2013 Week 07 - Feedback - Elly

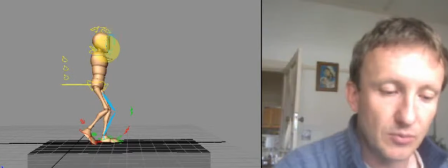239s
Now just a little bit more, say just a little bit further forward, so that that weight, if you take the foot off the ground, that weight is going to stay there.
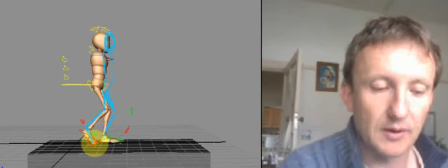255s
So you can happily lift that foot off the ground and not worry about,
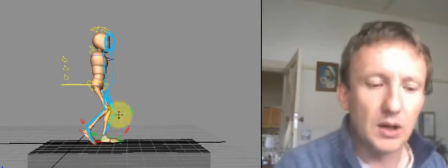263s
let me just increase my brush a bit, losing balance.
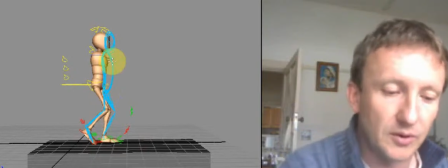267s
And that's the main thing that we've got to concern ourselves with, is the way the character's losing balance.
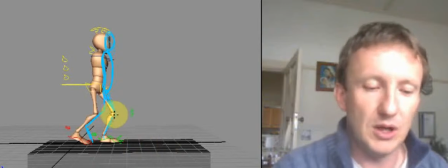274s
Because when you go into this position, every one of those poses, you want to make sure that you're able to balance. So here we're in balance, here we're not quite in balance.
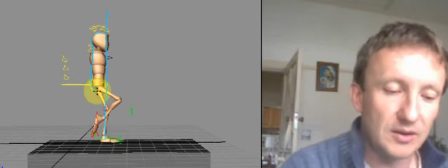291s
Most of the body mass is on that side of the center,
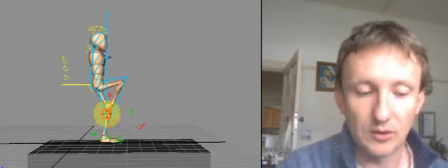299s
once you do this, I think that this works in terms of getting your balance across the center line.
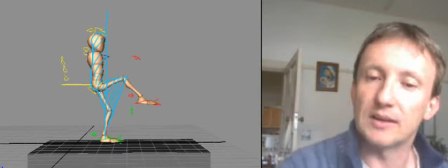308s
And every time you start to extend things out to one side like that, you need to compensate that with some other movement,
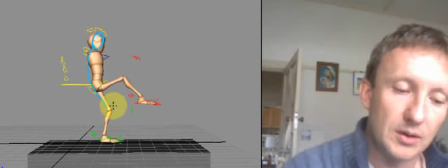316s
whether that means that you're doing something with the other leg to allow that to happen,
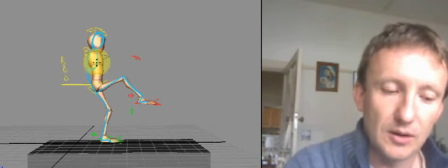323s
so shifting the body mass back so that that can actually happen.
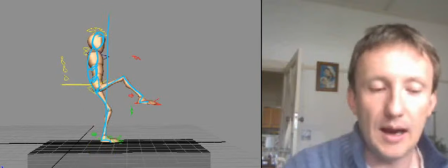332s
Because here we've got our center line, but if you've got this mass more to the center here, it's going to tend to make it feel as though it's going to fall forward. So you need to be constantly aware visually what's going to happen at the moment that
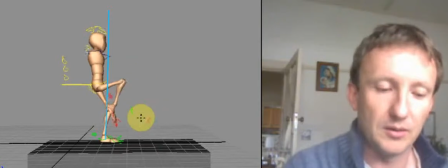349s
does feel a bit like it's off balance. And in a way, you can deal with that in several ways. One way might be to move the body more over the center, so there's a definite feeling of support.
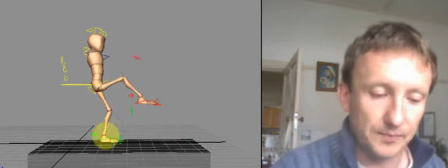367s
But I think really the more you're doing this, to get that to happen, you really need to
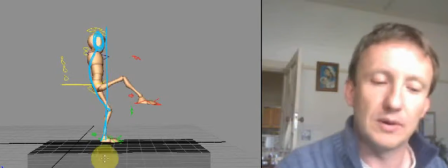376s
either to do something with the head to allow that mass to go backwards
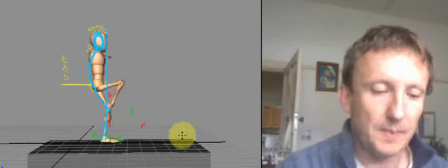385s
so that it balances. And just as a final note with this one of the things that also is important to remember, you'll notice that through this entire sequence here, your pelvis is more or less in one position. And that really can't happen.
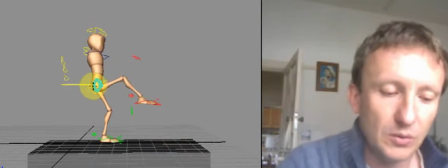402s
As you shift this leg forward, what's going to happen is that this pelvis is going to go further and further backwards.
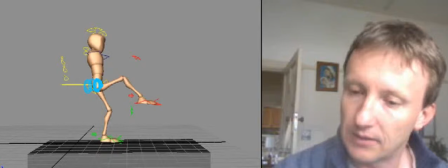410s
So if I was to quickly create a video layer in here, let's insert a page here.
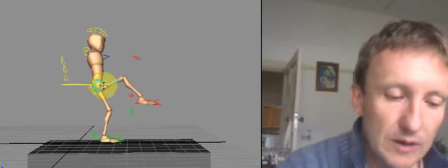418s
I'll get rid of that one. So at this stage here, if we've got our foot at that position, assuming that that's where you were, the next position, the body's going to go back a bit.
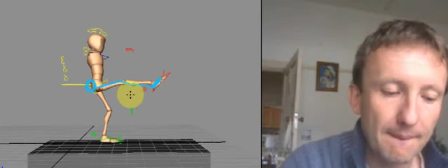So the more you kick out, the more that bum is going to go backwards.
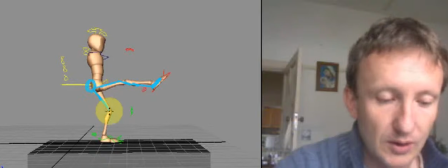445s
The foot was going to stay positioned, and you might have an adjustment in the knee there, but as you kick out, you need to do something to balance that weight there.
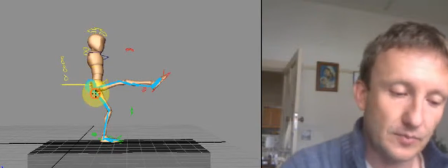461s
So that might mean that they are that there might be this sort of movement here across the foot.
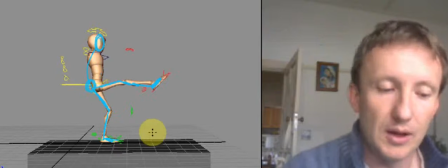470s
This might be up like that for that pose, and you might get a reversal as the kick comes out. But there should again always be this overarching feeling as though that there's a conservation of balance from one side of the center line to the other.
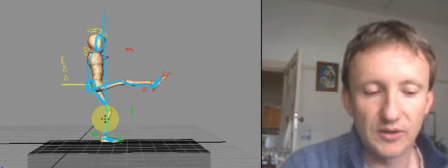486s
And that's really one of those things, as I was saying before,
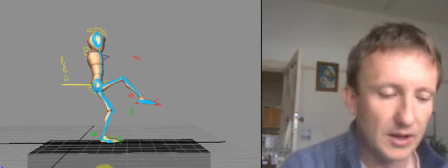490s
that you need to look at every single body part that can be affected by that movement and adjust it accordingly.
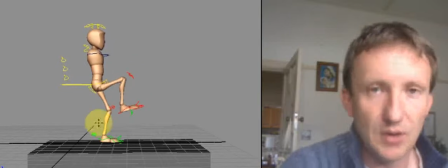500s
Because even though
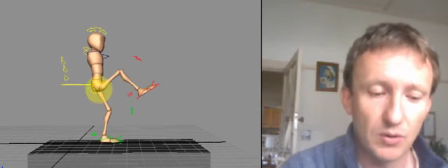502s
realistically, if you were an absolute ninja master, you might be able to keep all that strength through that foot and keep that balance.
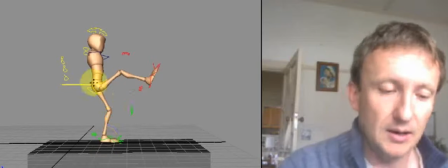509s
The chances are that as you are going through this motion, at this point here, if you're at this position, as you start to lower down, the pelvis will come in closer and then closer
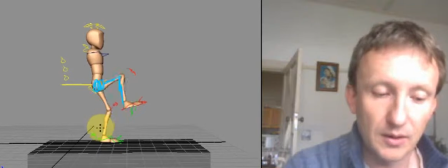529s
and then possibly even straight up and down. So as you're going, lifting this foot up, you'll feel more and more of a shift of that weight going backwards.
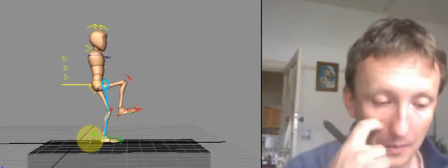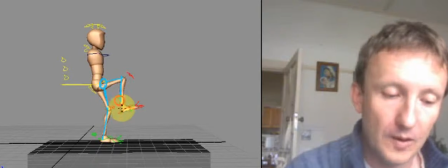Okay, so the main thing you want to feel there is that as you're progressing, that there's some
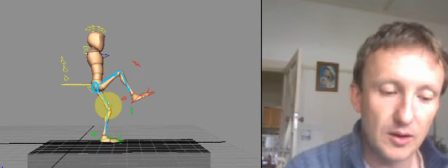566s
change in the way that that weight is being distributed.
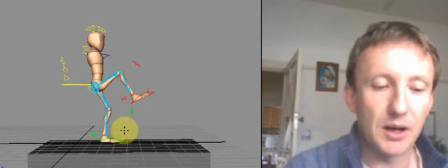575s
Okay, if you're going to maintain your balance. And that's the two main things that we got here.
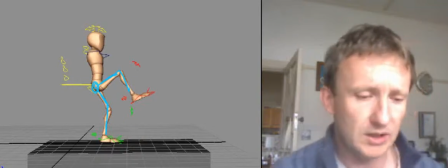581s
One is
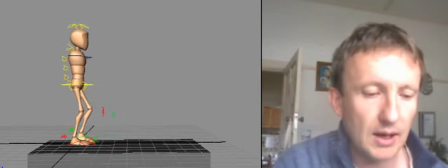586s
that little more of a 3D issue there, and the way that you balance yourself. Because I think that
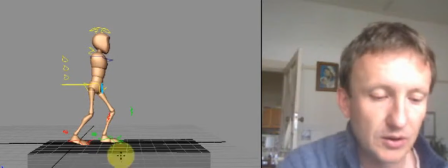598s
again, here perhaps another issue is if you look at the way that the feet move.
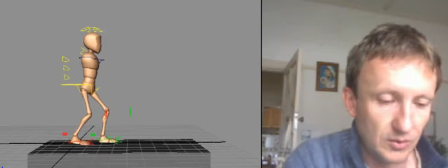609s
Let me go into the shorter version of this. Come on, hurry up.
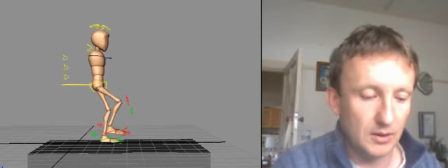621s
You're going to kind of feel it as well. If I press play, the kick feels more
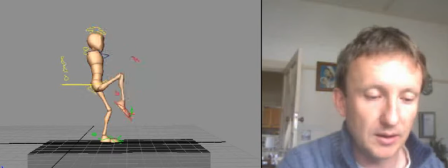629s
organic if there's a ricochet back in to maintain that balance. Have it through the whole body. But what I was just about to say then, let me hide that layer.
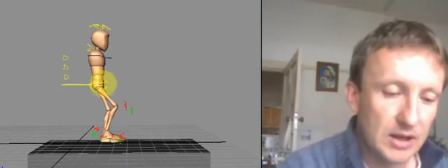643s
Sorry, it's the lecture being uploaded. The other thing I wanted to say here is also in the position, and that kind of relates to what I was saying before.
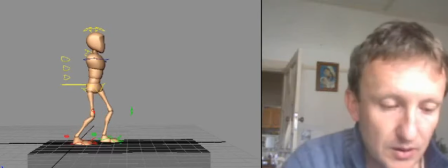651s
Because this, you can see in this one, I'm moving, or the pelvis moves back.
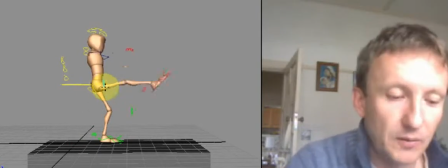660s
Another way of looking at that is that with that pelvis there, it doesn't actually move through that entire time.
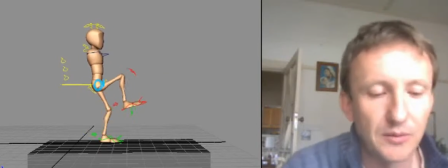666s
It stays fixed there. But that, I've explained that before in the way that you need to conserve your weight.
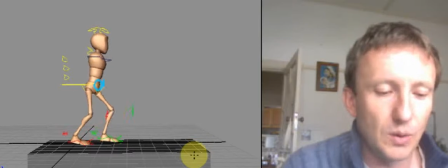671s
But that's the two telltale signs of something that doesn't quite feel that it's been properly balanced.
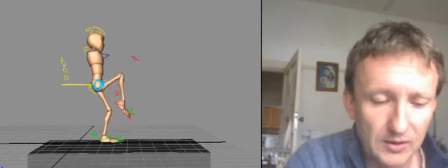681s
And having a particular part of the body stuck in space is always something you should be aware of. The alarm bell should trigger off in your head. So this is all good, except it's that one spot there.
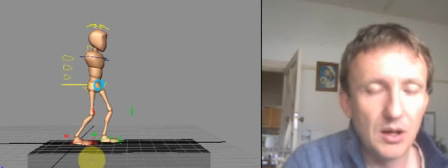695s
We really want to make sure that we balance and keep those different body parts moving.